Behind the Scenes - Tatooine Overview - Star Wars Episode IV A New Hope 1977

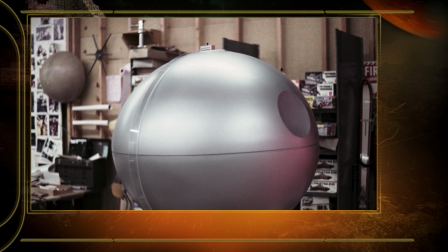We built a large Death Star model, probably about 4 feet across or so,
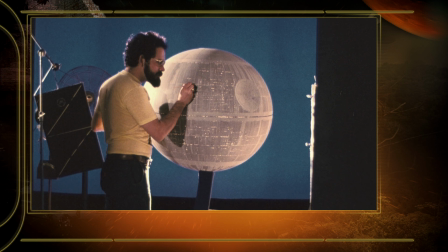for all the shots of the Death Star. Had a couple of shots that are like photographs of that were real small,
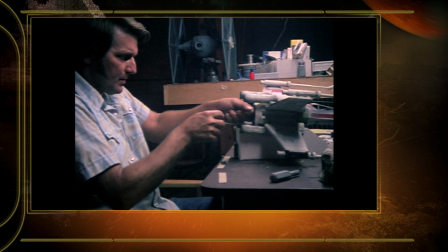so we could have it in the distance. And all the spaceships were built pretty much about 1.5 or 2 feet wide and shot motion control against blue screen,
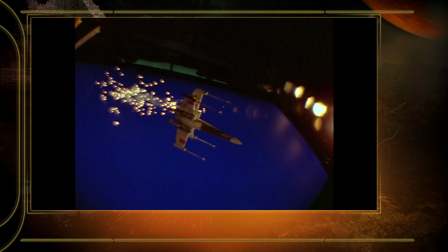and then composited in over a starfield background with this model of the Death Star in it also.
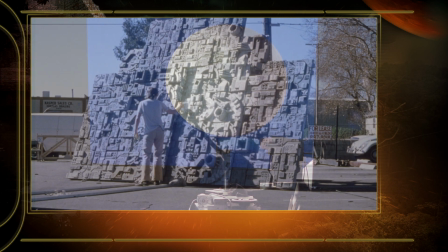And we also had a big surface of the Death Star that was made, a couple of them, that were modular,
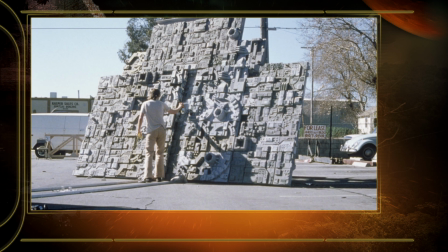and we could put them together into a large square of maybe about 30 feet square to do flyovers and stuff like that.
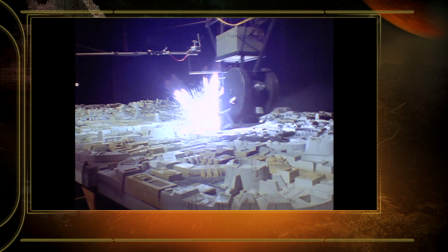And there were a lot of explosions that we shot on those things, some of them even out in the parking lot.
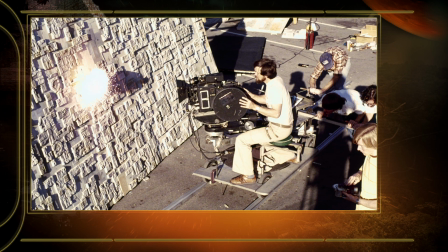The design was great, that both from a distance and from close up, you knew you were not visiting any moon or anything like that,
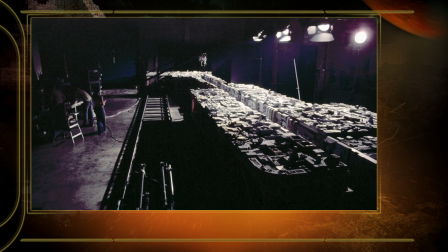or even a satellite. It was way beyond that, something that you really had never seen before. And that was a very compelling idea. The space battle was such a dynamic idea that George had in his head that regular storyboards would not have worked.
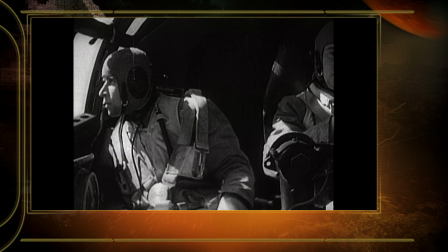So what he did was he found a lot of footage from actual war
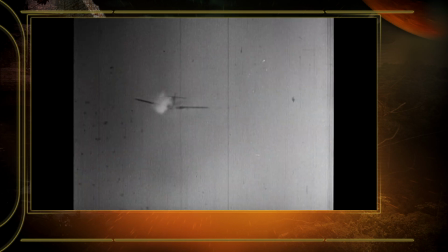scenes that have been shot by aerial photographers and scenes from other movies, but it was all cut together with music,
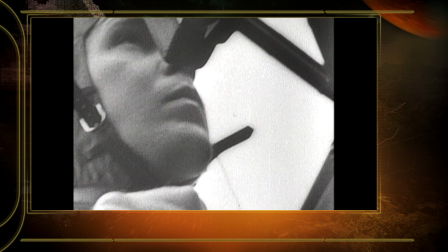and we pretty much followed that stuff to get the idea that he was after.
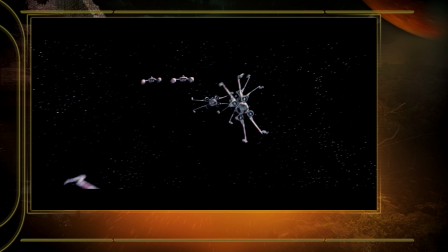Everything's moving much faster, of course, than is in the real footage,
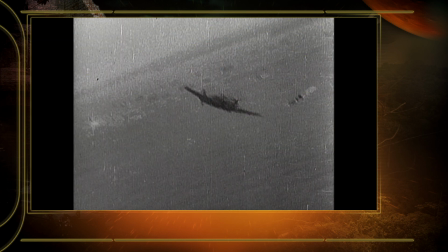because these ships supposedly are going, 1 to 5 to 10,000 miles an hour, who knows how fast.
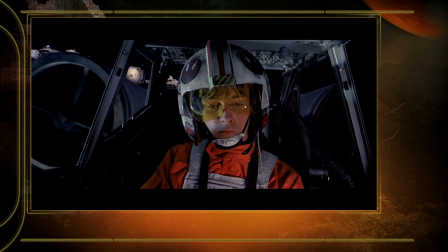But it gave us a starting point. The spaceships flew just like regular airplanes would fly, pretty much.
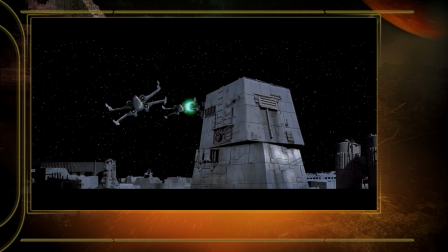They would bank and then go off in that direction, as opposed to just being able to slide, which probably could have really happened.
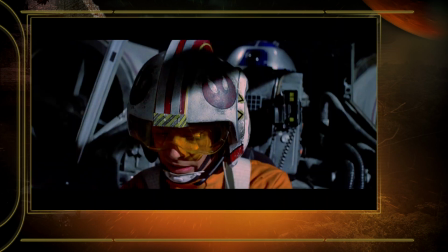We contained the laws of physics in that sequence. It's not supposed to be real.
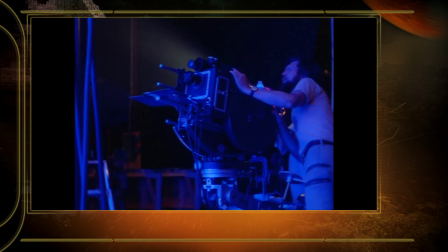It's supposed to be entertaining, and it's supposed to be really neat. The Death Star blowing up, it was shot by Richard Edlund, and he shot it looking straight up in the air at a regular explosion with a very, very high-speed camera. And we had no idea what was going to happen when it blew up.
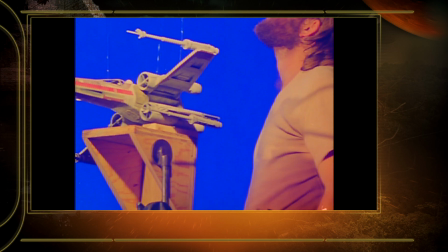But what was surprising about it, and I remember seeing the dailies, is how long it took them to fall down from where the ceiling was, which was probably 40 feet in the air, past the camera in slow motion.
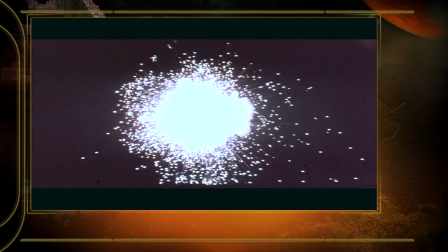So every 20 or 30 seconds, you see this beautiful explosion, and then stuff would just start coming toward you and coming toward you and coming toward you. But it all came after having, it was an accident, essentially. But an accident we took advantage of a shot that looked better than was expected when it was, when we actually did it.
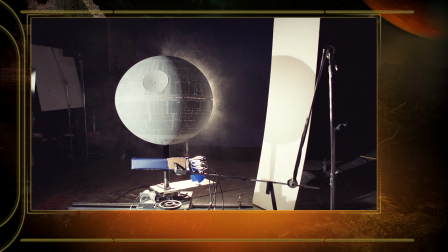George looked at it, I'm sure, and just said, hey, the shot can run a lot longer. Then just boom, Death Star's gone.
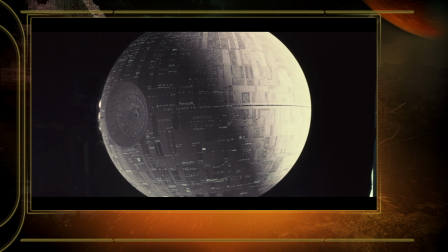Let's have this satisfaction where you get a chance to hold on her for another 10 seconds, and you have an opportunity for the audience to release their emotion, feel the everything's settled, and this movie is now almost over, and the music can tell you that and make you feel very happy that you went through the experience, that the good guys won.